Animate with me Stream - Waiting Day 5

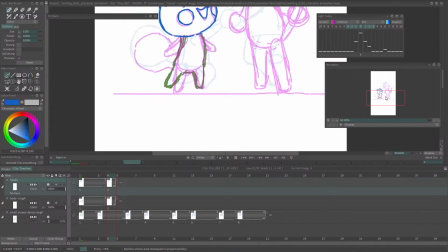Alright, so
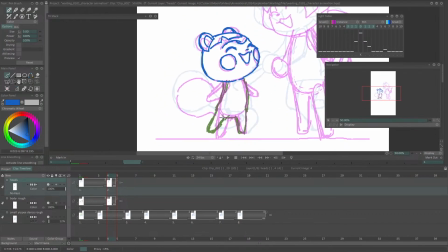her body will be up a bit. Because when both of their feet down, that's the lowest point of their head.
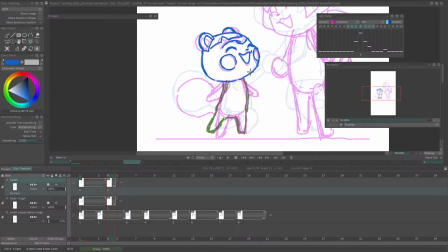So I'll like move it up a bit with this shift pan tool. I don't remember what this is called. What is this? Panning tool. Take a look.
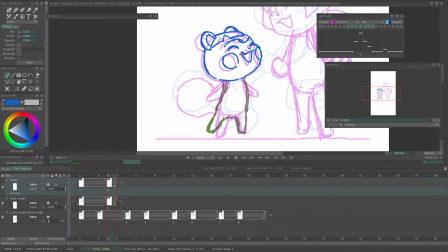Ain't bad, but from how little she turned her head, doesn't really justify the big cheek here. So I'll try to minimize that. Get down here.
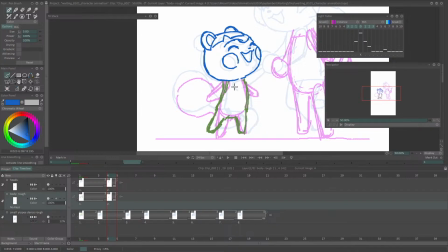think what I want to do with this.
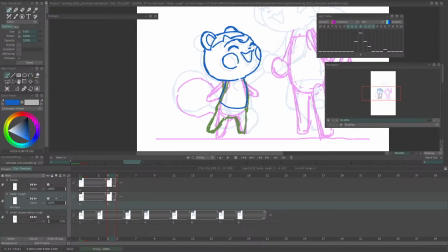Alright, their arms are at the highest point when they have their leg kicked out.
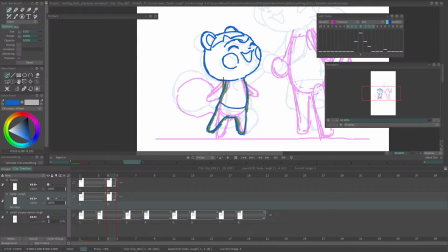Uh, go.
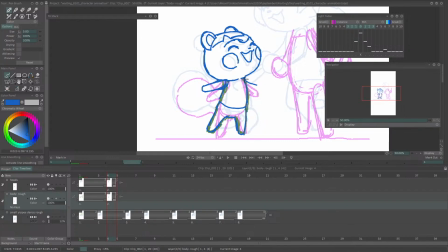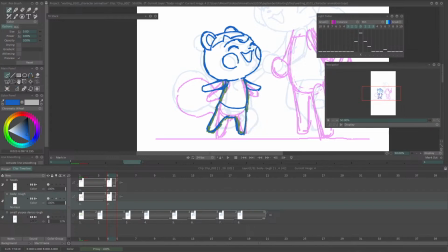Okay, yeah, so both of their arms go back up. Their bodies are going to remain kind of in the same position. Not exactly.
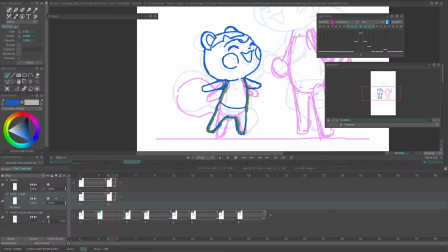Just for a little bit of pop, I want her tail to go down when she goes a little bit up.
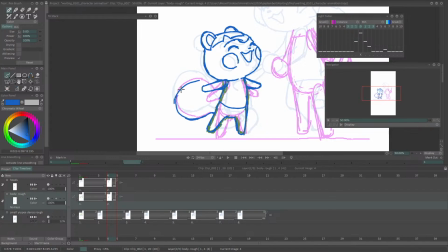So from here to here, her foot would kind of be like that. She's kind of got long legs. And this one.
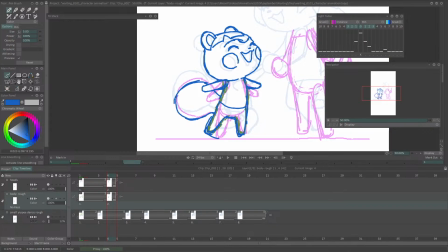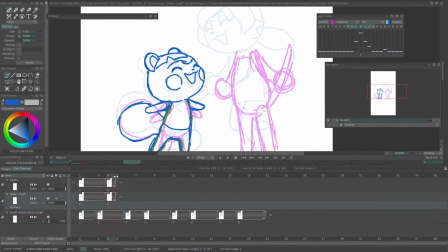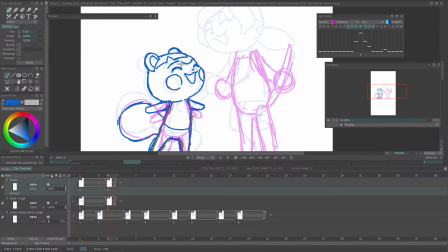Okay, so that's the keyframes here.
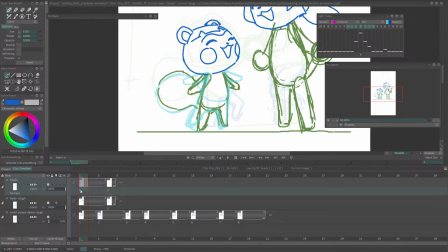Want to shift these two. Move this about 3 frames down, copy it. Move this 3 frames down and copy it.
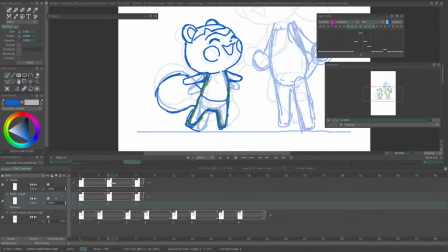Create 3 more frames.